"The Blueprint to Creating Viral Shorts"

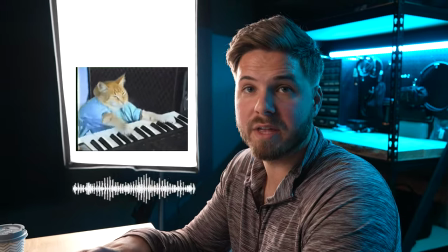Now when I say looping this can be a visual thing It can be an audio thing or it can be both easier said than done Looping is a great
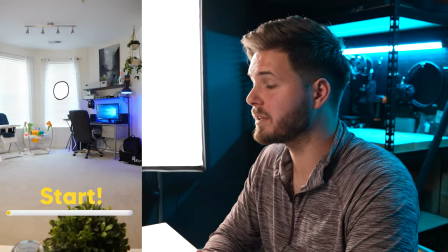way to ease your audience right back into the same video and sometimes if it's done well enough They don't even realize the video started
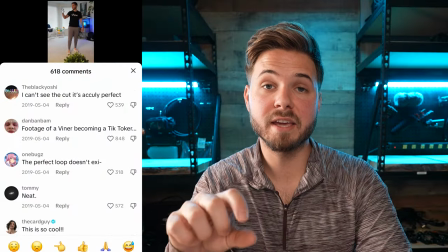over again It's a rewarding experience for an audience and it can give a whole new meaning to the beginning of the video I was making a video for
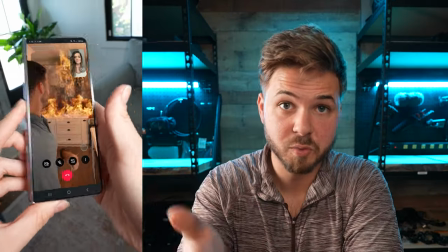Samsung showing off their z-fold 5 and eventually this is what we came up with the house is on fire She's pulling up a picture
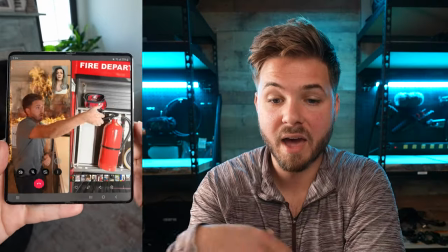of a fire extinguisher I'm using it to set off the kitchen and then the next question is well, why was the kitchen on fire to begin with?
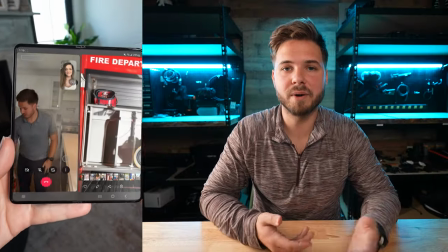Well, I was making the kids lunches and I have no idea what I'm doing, which is not true. I know how to make lunches. There would be no need to use the stove to make peanut butter and jelly. So Karina pulls up a picture of lunch for the kids.
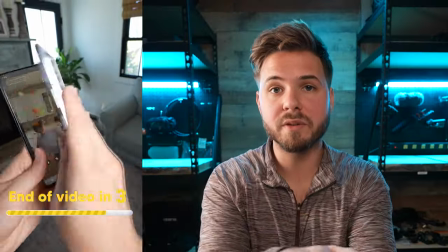And once I grab the lunches, I have Karina close the phone. And when she does that, the video loops perfectly.
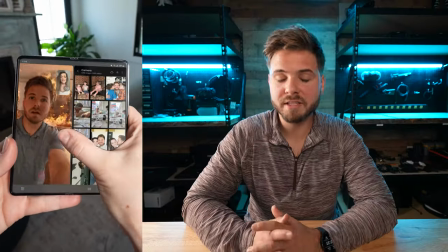Having a video loop is a great way of letting your audience ease into the video once again. This not only will up your chances of the video going viral, it also will be enjoyable for your audience. And it'd probably give them a pretty awesome experience too. Number five, shareability. Share, is it shareable, share, sharing? Keep in mind that as you make videos, if it feels like something your friends would share with their friends, there's a great chance that video could go viral. If the video you're making is a relatable experience that other people go through, they're more likely to want to share that video with other people.
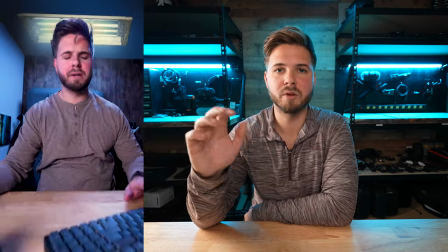That's not to say that the only videos that are shareable are relatable, but it's for other reasons. Those reasons may be visual spectacle, something somebody's never seen before or never seen from that perspective and they really want to share it with a friend. Other reasons people will share videos are because they're informative or educational, But I'll share more on that at the end of this video.
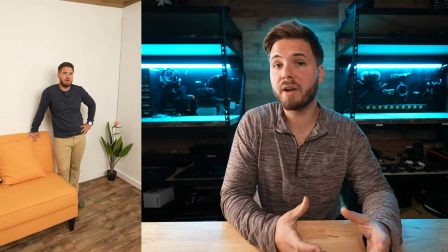The next example is this Roman Empire video I did. There was a trend going on for a while of guys thinking about the Roman Empire.
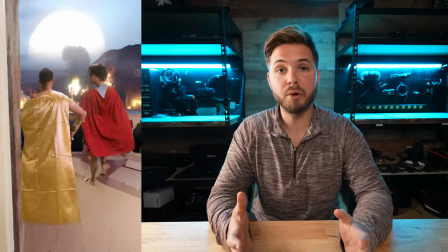So I had this idea where I'm transported back into the Roman Empire, but the portal in question would be a doorway that leads directly into the Roman Empire.
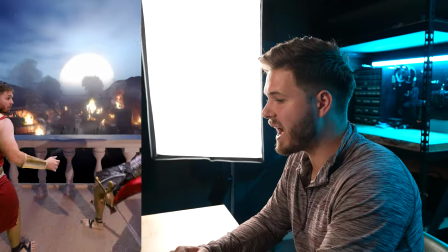As my wife is asking what the heck is going on, a spear hits the soldier next to me, and then I'm trying to defend my wife as I close the door behind her, and the video loops.
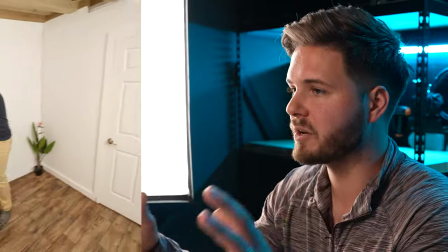I love making videos loop where possible.
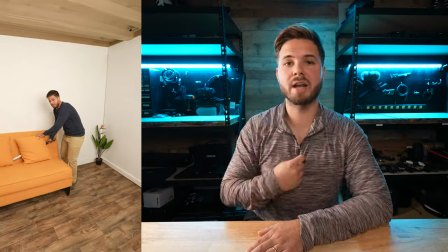You'll notice that the intro of this video makes a lot more sense when you've seen the end of the video that I'm tucking the sword behind the pillow, which may not be apparent on first viewing. The part that really works about the intro is the trend of, hey babe, how often do you think about the Roman Empire? That is enough for people to know where the video is going, but it's kind of a twist on a trend that already existed.
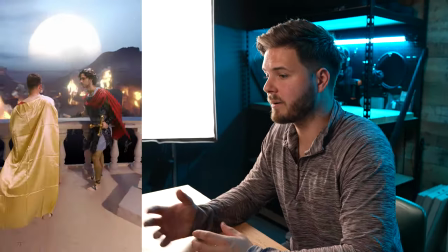The first visual effect here is the clothing transformation from normal attire to Roman attire. Me and my brother being dressed up like party city Romans is another reason to share the video as well. And number six is that extra element. That extra element is almost like a reward for your audience for sticking around with the video. Maybe something as simple as an Easter egg you sneak in to the end of the video, or maybe just you building off a joke you made prior in the video, or in my case, an extra effect that builds on the effect that happened earlier in the video. I believe it was Zach King who said, it's the extra 10% at the end of the video that just gives it that extra oomph.
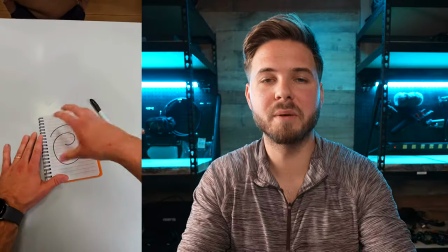This video collectively did tens of millions of views on social media. I called it Make Up Your Mind. I've also referred to this video as Cafe Confusion.
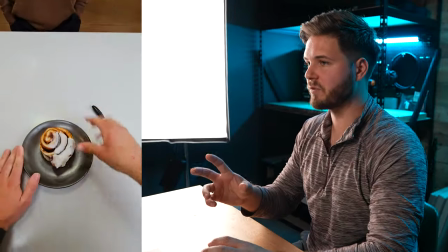This idea originated from the idea of transforming one food item to another.
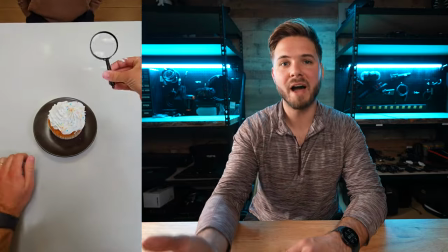The overall story is an employee getting frustrated with the customer, and at the end, eventually throwing the pie he's made at the customer, only to miss the irritating customer and hit the one behind him.
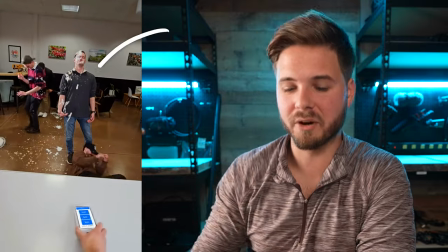After I've hit a customer with the pie, I still have the nerve to push out that tip screen for the extra 20%. Or I guess extra 10%, because like the extra 10% at the end of the video.
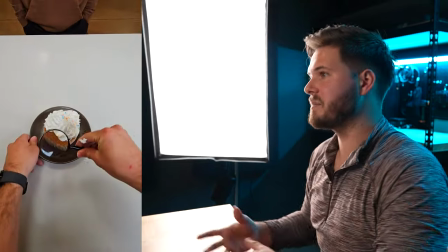The frustration and the relatability of being an indecisive customer, or being behind the indecisive customer, led this video to being shared quite a bit. But this is a great time to bring up that bonus aspect I told you at the beginning of the video, and that is compelling behind the scenes.
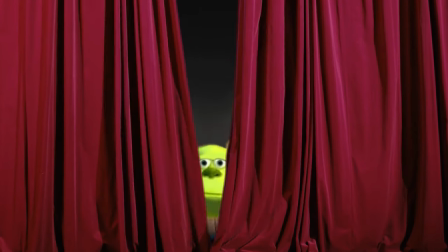It's pulling back the curtain to show people how you do what you did, either in a visual or an audio way.
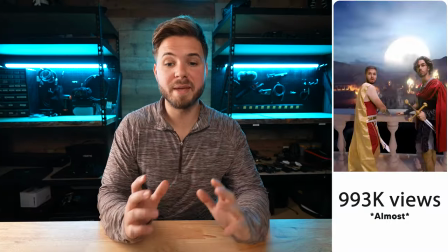While the Roman Empire video did millions of views, the behind the scenes did tens of millions of views.
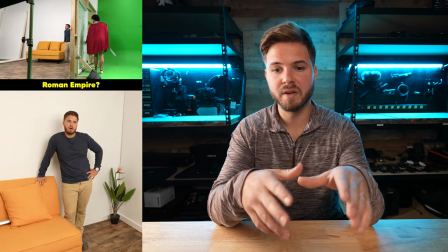For this behind the scenes, we're showing an alternate camera perspective, so you can see my brother waiting on the other side of the set door.
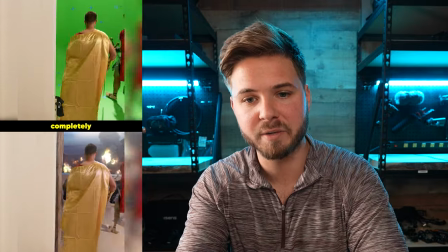You also get to see the green psych wall covered in track markers, plus the crash pad, and all these elements are extremely informative to somebody trying to do this for themselves.
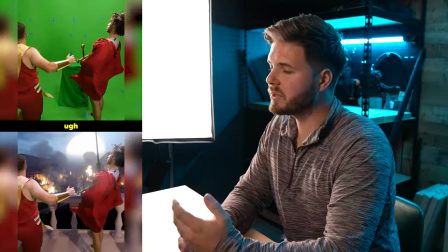From a normal consumer perspective, it's also extremely interesting to see how he pulled this off. This also allows the audience to judge if you did a really bad job or a really great job compositing your shot.
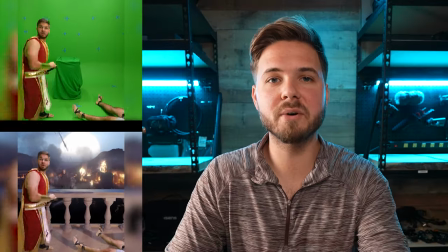In this example, most people liked the video overall, but they did notice that the spear felt a little floaty that hit my brother's chest. This became kind of a common talking point. And that's another thing to think about. When people are talking about your video, sometimes not positively, it's also a form of engagement, and it's a great way of gauging if people feel like your content is important enough to even talk about.